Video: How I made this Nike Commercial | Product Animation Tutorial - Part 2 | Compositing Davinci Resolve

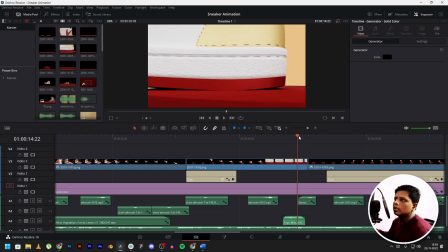If you could remember that I had a animation of this shoe flying out to the left side, I trimmed it, and now it just goes towards this next shot.
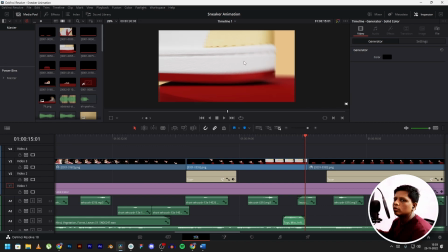Since this is zoomed in and we had motion blur enabled in Blender, this kind of connects together like this. So even if you do plan in Blender and make transitions,
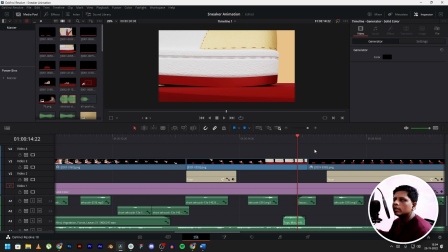you would run into some problems later, and that's what compositing is for.
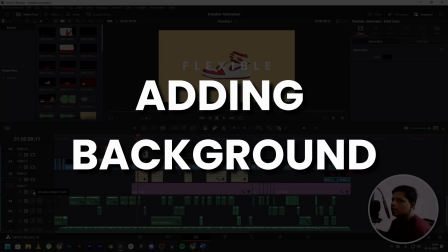You can fix your mistakes in compositing later. If I disable this track over here, you can see the background vanishes.
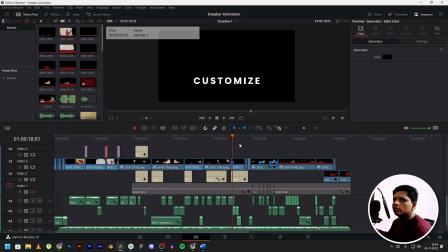Since we use transparency for the render, we don't have a background.
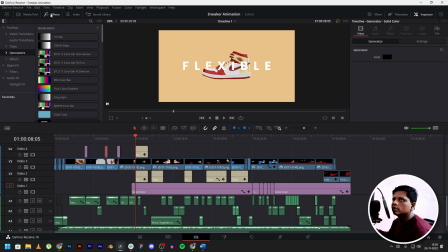It's quite easy to add background in Davinci. Just go to effects and generators, and then you can find solid color over here. Just drag and drop it into your timeline.
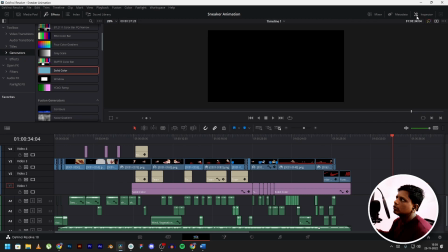After that, click on your solid color and make sure inspector is enabled, and then click on the color you want.
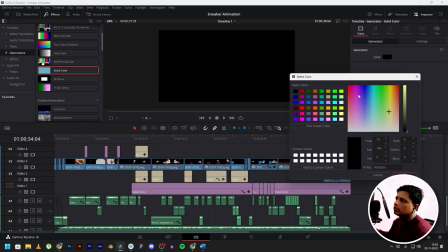You can select any color, or you can also pick your screen color.
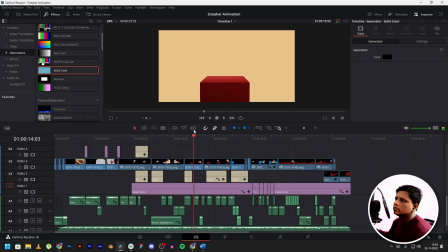In order to do that, just head over to any frame you want,
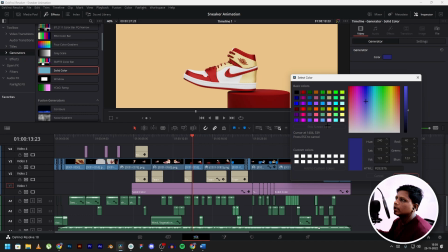click on color, pick screen color, then you can select your shoe color,
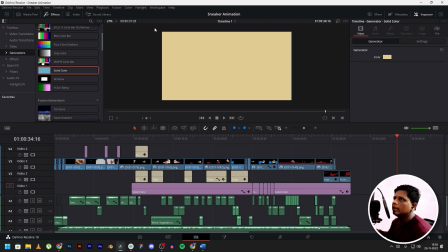and as you can see, you have this perfectly lit background as no light is affecting it.
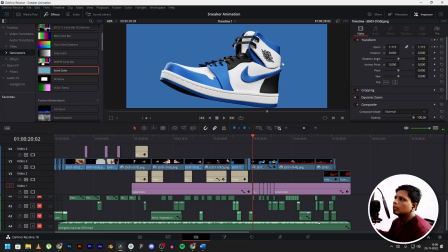And that's what I've used for this entire video. And as you remember, I had a shot where the shoes color kept changing.
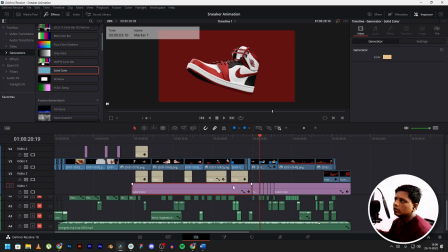For that, I selected the original solid color layer and I copy
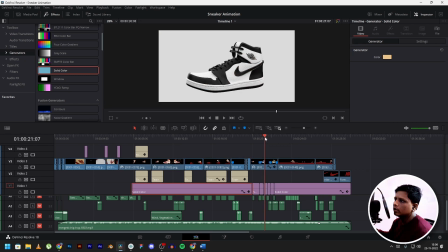pasted it and then trimmed accordingly where the colors used to change of the shoe.
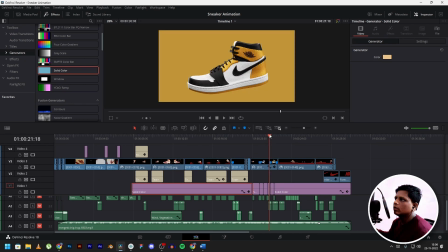And as you can see, the yellow shoe has the yellow background, the purple shoe has the purple background, and so on.
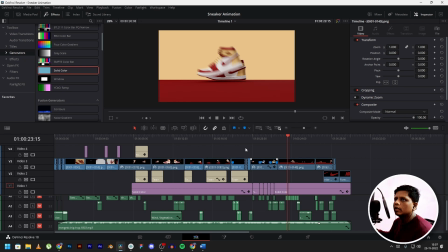Earlier I used to add a backdrop in Blender, but then I had to light it up using lights and it just didn't used to work very well. So this time I went with this method and I'm quite happy with the output.
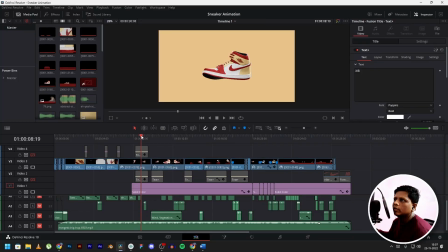Now as you can see over here, we are showing the flexibility of the shoe and the feathers to show how lightweight the shoe is, and over here soft cushioning, and over here different layers,
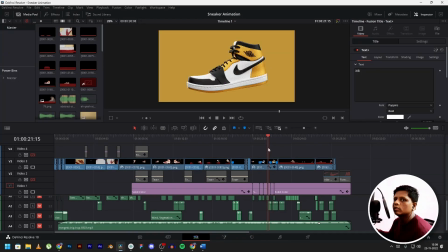and over here different types of colors available. Now I know this because I've made the video, but what about the viewer?
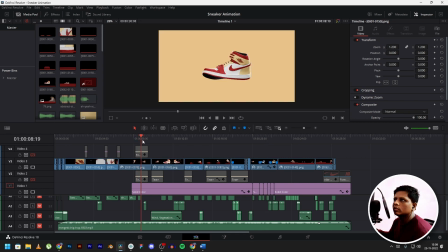They don't know what they are looking at. They don't know if this was supposed to be flexible or it was just an animation that I did. So for that we are going to add text. As you can see, now it says flexible. Now the viewer would understand, oh okay, it's supposed to be flexible, it's supposed to be lightweight,
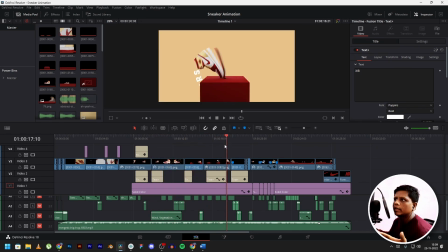it has soft cushioning, it has different layers, and you can customize the shoe.
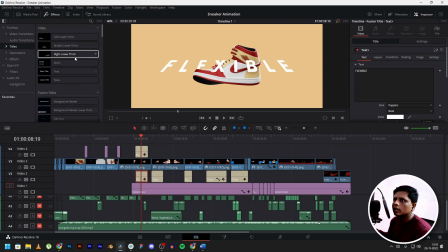First of all, you can go to effects and go to titles and then add this text plus over here in your timeline. I'm using the Poppins font for this. It's set to bold.
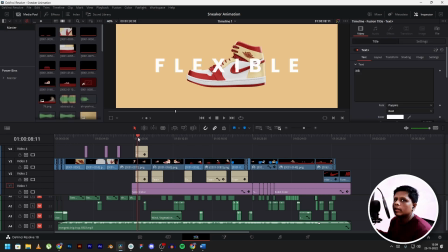Then you can go over to settings. The benefit of rendering it as a transparent render was,
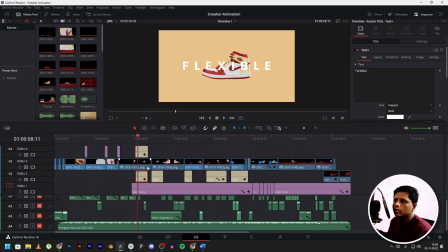now I can add the text below the render and in between the background layer,
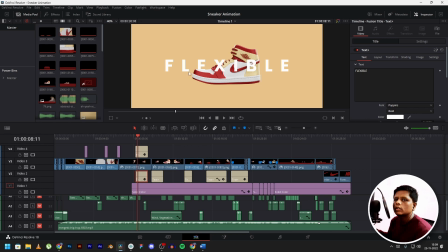so I don't have to mask or do any kind of rotoscoping to remove the shoe and add the text behind the object.
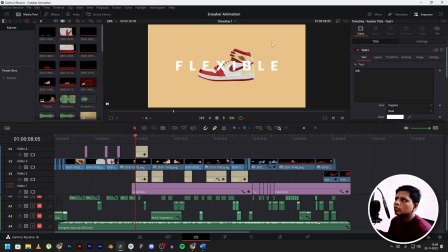I also animated the text. So for that, what I did here was, as you can see, the shoe is moving, right?
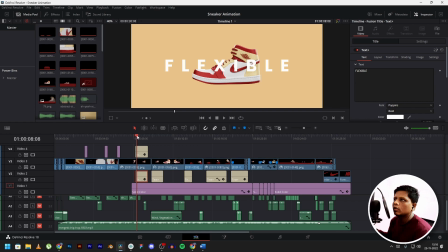So as you can see over here, the text is moving along with the shoe, showing it is also flexible.
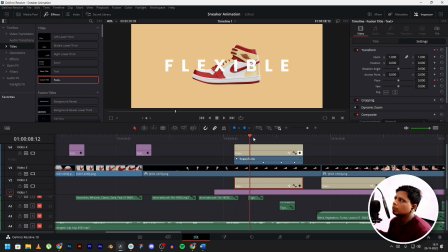To make this effect, what I did was I used this pitch option over here in the transform menu, and then I keyframed it so the shoe is flexing over to the right side and the text is also pitching towards the right side over here.
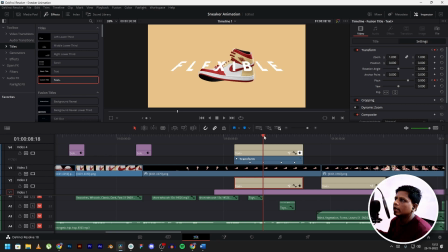And that's what I did. I added a keyframe for that.